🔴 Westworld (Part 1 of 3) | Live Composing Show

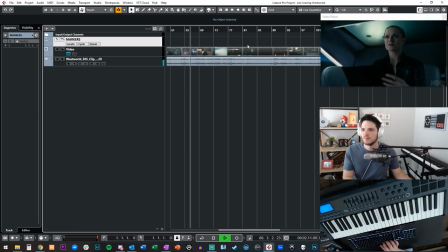Police ahead. Maintain speed. Maintaining speed. Sharp left. Now.
And still, we're just preparing. Okay. So right about here, we see this missile coming in.
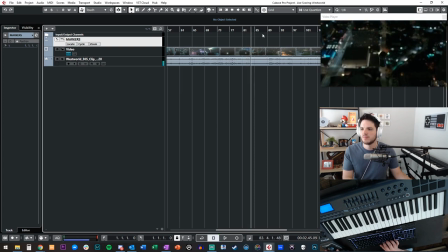I missed. Hold on. Boom. I think that's a good act two marker,
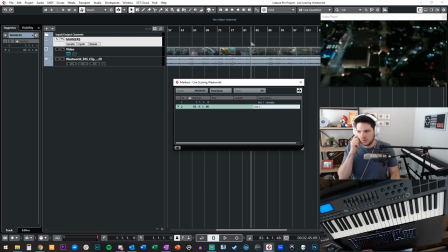because that's going to be a shift in tone, because now we're like really in the middle of a battle. We're really trying to get stuff done, right? So this feeling, I'm going to say
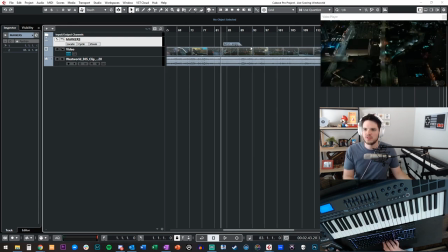maybe angry. It's a little dark toned because we're in a battle, but we're a little bit angry and we're more motivated. So it's going to be maybe a different tempo. Right about there.
You drop in, intersect, maximum speed.
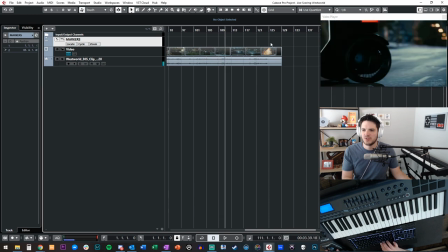Let's figure out where the climax of this thing is.
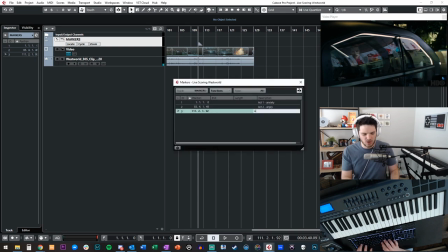There. So we literally stopped the car. Act three.
Stop the car.
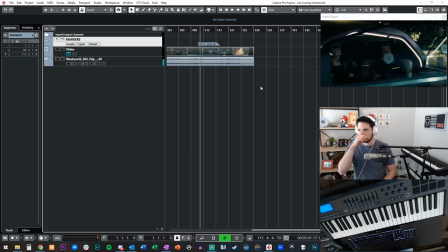Why the f*** are we stopping? Get down.
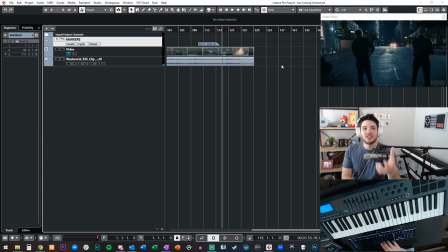So we have this big epic moment. Now, a moment like this that has a huge sound effect involved, you don't need a lot of music, if any at all. You might just want to leave that silent.
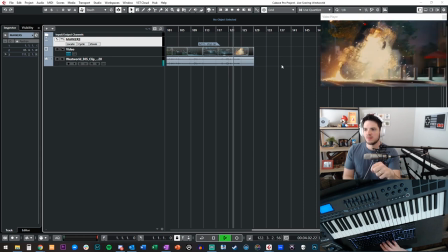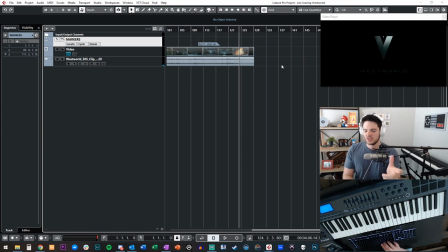Because silence will actually tell more than music could ever tell if you have a lot of music and then you stop. So I think those are the three.
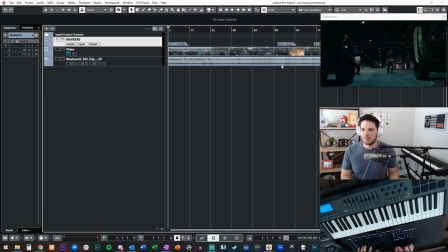It might change my mind a little bit. But those are really the three I wanted to hit. Now, the second most important thing we can do is we can set a tempo that matches each section. And if you could get the right tempo, everything else will fit. And you could really write whatever you want. And I think it's going to feel good. And I should also mention that 99% of the composers... Darjol says, oh no, spoilers, haven't seen this episode yet. Sorry. Come back after you've seen the episode, I guess. 99% of the composers who enter this competition are going to write action music. And I don't think that's going to win. I think it's really hard to be unique when you write action music because most of it sounds the same. It's all four chord pop music with epic strings, brass, and choir and percussion. And I just don't think it's interesting. It's not, it doesn't really engage you. I want to try the 300 approach or the Braveheart approach, which is where we do something melodic. We do something maybe slow and beautiful that it, when juxtaposed to the picture can like really be evocative and effective. So I want to try that approach today. I think it'll have more of a statement and have, I don't know, a better chance in this thing.
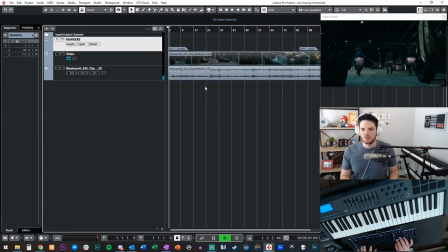So let's try. So I think the first thing we have to do is grab our tempo. So I'm going to create a tempo track. Where's that? Come on, Cubase. Where's my brain today? I don't have a brain on today. Oh yeah, I have to right click to do that one.
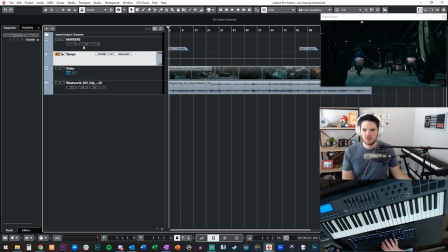It's a tempo track. I'll put that right here. Make it small so it doesn't take up too much space.
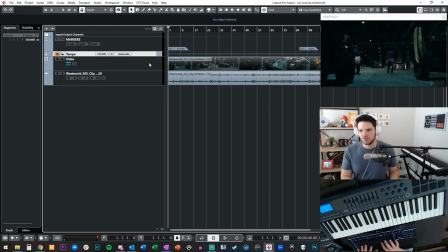And for this one, I'm going to turn my click on. You can't hear it, but I'm going to try to visually look at my bars, which are up here. You can see those. And obviously, if I change that tempo up and down, for example, like 300, it'll space out the picture right here, and I can see how things line up.
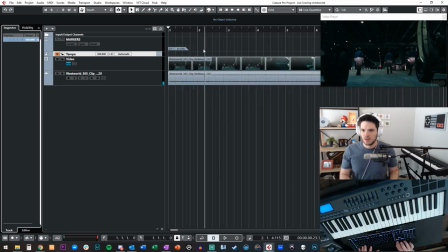And I think that's going to be a really smart way. We're approaching now. And it looks to me like we might even have to do it like a pre-act one.